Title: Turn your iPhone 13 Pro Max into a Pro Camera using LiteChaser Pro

So first we got the CP filter, which stands for circular polarizer and helps cut out reflections of water or windows by twisting the filter.
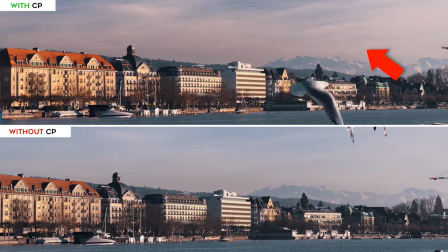(4:22)
It can also be used to bring out the colors, especially in the skies when using it on bright sunny days. This is also a great option for mobile photographers that want to get more out of their image. Then there is the three to five and newly six to seven stop variable neutral density filter that helps cut out light by twisting the filter. This way with Filmic Pro, you can achieve a natural looking motion blur in your video.
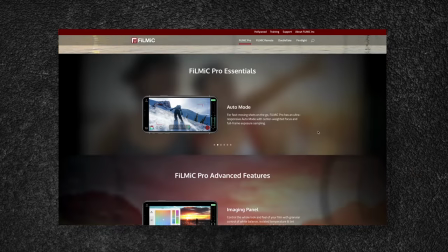(4:45)
If you're not familiar with Filmic Pro, it basically turns your iPhone into a high end camera by giving you full control over your camera.
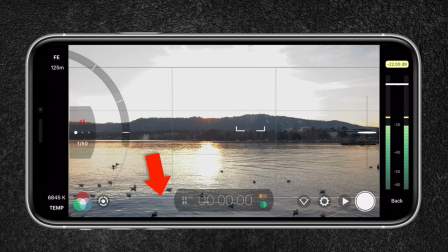(4:52)
Now, when filming in 4K, 25 frames per second and having your shutter speed 1 over 50 of a second without having your image overexposed,
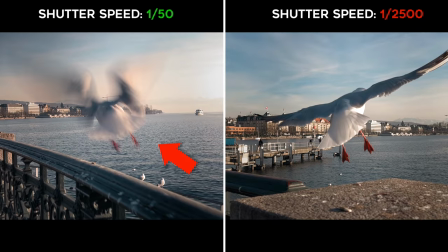(5:00)
your videos already look more natural and filmic. And you won't have that constant sharp look in your video.
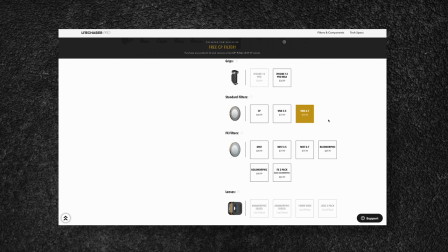(5:07)
Now, I would recommend getting the VND with 6 to 7 stop if you plan on shooting in bright conditions. The previous model didn't have the 6 to 7 variable ND filter option, so I'm happy they made it.
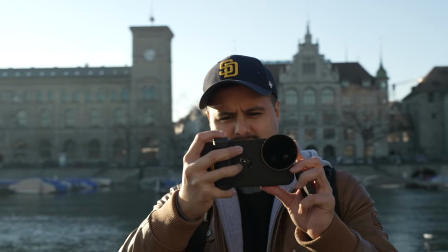(5:18)
Next on the line are the FX or special effect filters that you can use to give your videos a creative look.
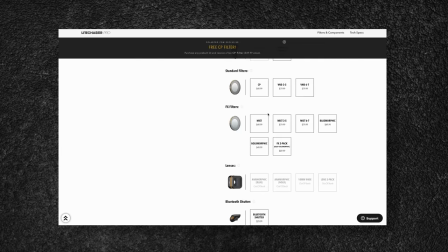(5:24)
Starting with the mist filter, you have the option to choose a fixed or variable mist filter. I would go for the variable mist filter since the fixed one won't give you the option to reduce the amount of light when shooting in bright conditions.
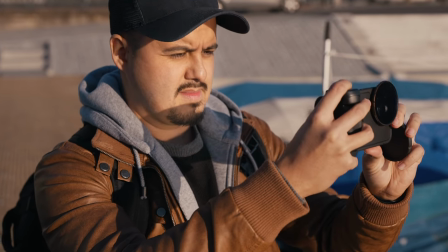(5:38)
So not only do you get a built-in V&D filter, but also a diffuser that gives your videos a creative look.
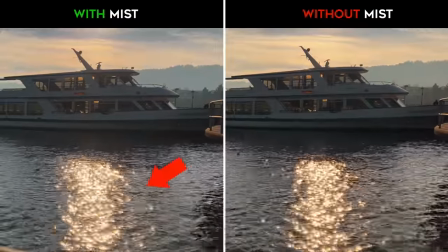(5:45)
The mist filter softens the highlights and creates a haze around bright objects, creating a dream-like cinematic glow.
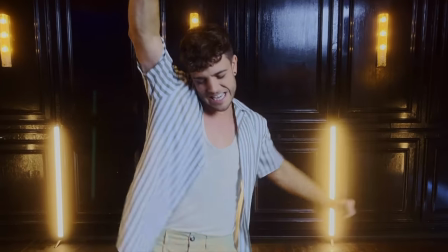(5:52)
Now, on our last music video shoot together with Mobile Motion,
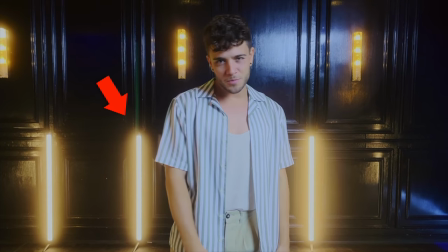(5:55)
we used a mist filter that created a cinematic glow behind the singer, which made the shot look more interesting.
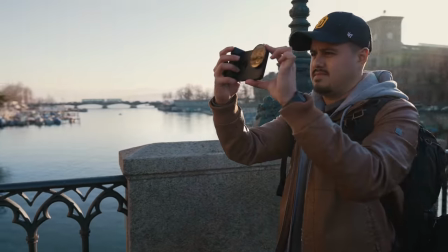(6:01)
I personally love using the mist filter since it adds depth and makes the shot look dreamier. So let's look at the new Morphic Streak filters. There is a blue and gold Morphic Streak filter that adds professional anamorphic style
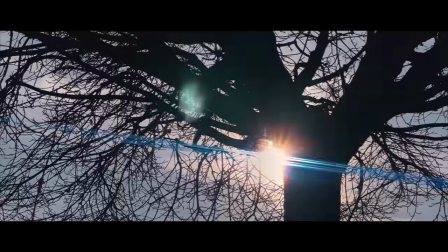(6:14)
flares to your shots without the need of having to buy an anamorphic lens, which generally costs more. These streak filters create a similar look to the streak flare you see in anamorphic lenses
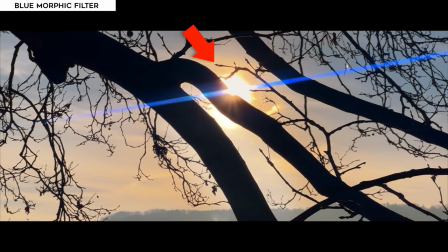(6:25)
and are noticeable when filming against bright light sources or reflection.
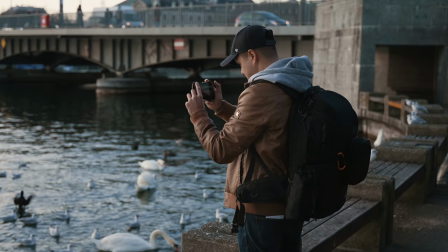(6:30)
It adds a unique characteristic to your videos and is a popular and stylistic choice amongst mobile filmmakers. Another benefit of using a morphic streak filter instead of an anamorphic lens is that you don't have to use a third-party app like Filmic Pro,
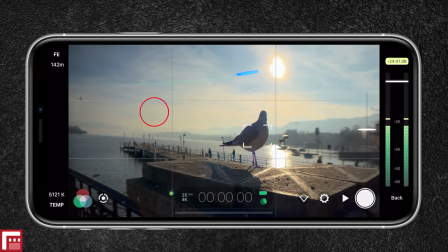(6:45)
since using an anamorphic lens requires you to de-squeeze the image in post to make it look normal.
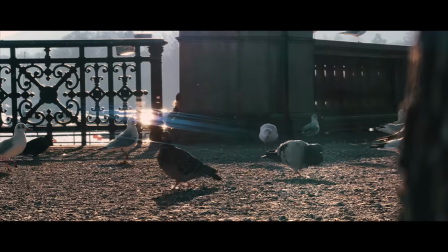(6:51)
Having these horizontal lens flare can really make your videos stand out,
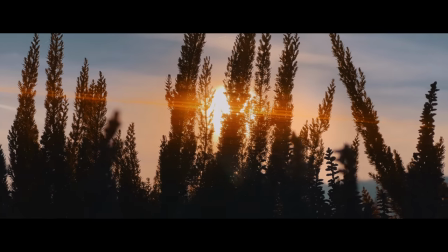(6:55)
and by simply adding a letterbox in post, you can get that cinematic widescreen look. Important to note is that the morphic streak filters are compatible with the wide and tele lens on the iPhone 13 Pro Max.
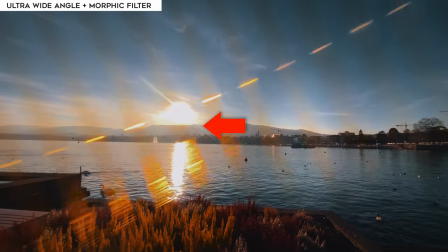(7:08)
With the ultra wide angle lens, the lines show up in the image. Now, if you plan to use the Light Chaser Pro with a gimbal, I recommend getting a smartphone gimbal such as the M3 by Zhiyun that has strong motors. This way, you can create complex moving shots. And what's great is that you can leave the handle on the case and use the quick release button
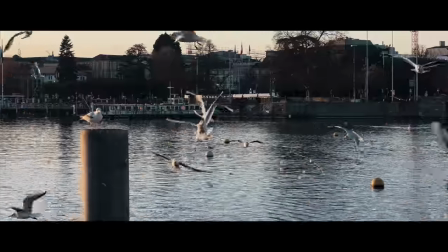(7:30)
on the M3 to instantly get handheld shots with the Light Chaser Pro. So this is really awesome.
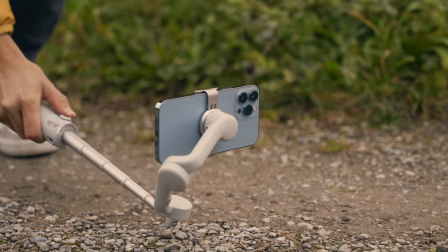(7:37)
The DJI OM5 is a good gimbal if you use the iPhone 13 Pro Max just with its body, but with a case and filter, you will experience issues.
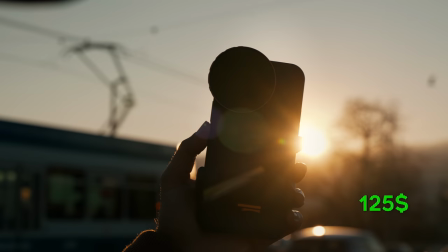(7:46)
The filmmaking kit starts at around $125, which is expensive,
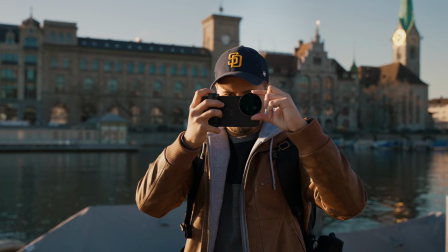(7:51)
but if you plan on using filters for your iPhone 13 Pro Max, it's best to use high quality glass to get the best image quality possible. I mean, you have an excellent camera that can capture 4K, 10-bit HDR Dolby Vision in ProRes, so you might as well use high-quality glass. If not, it's like having good spaghetti but eating it with ketchup. My talent friends won't like that.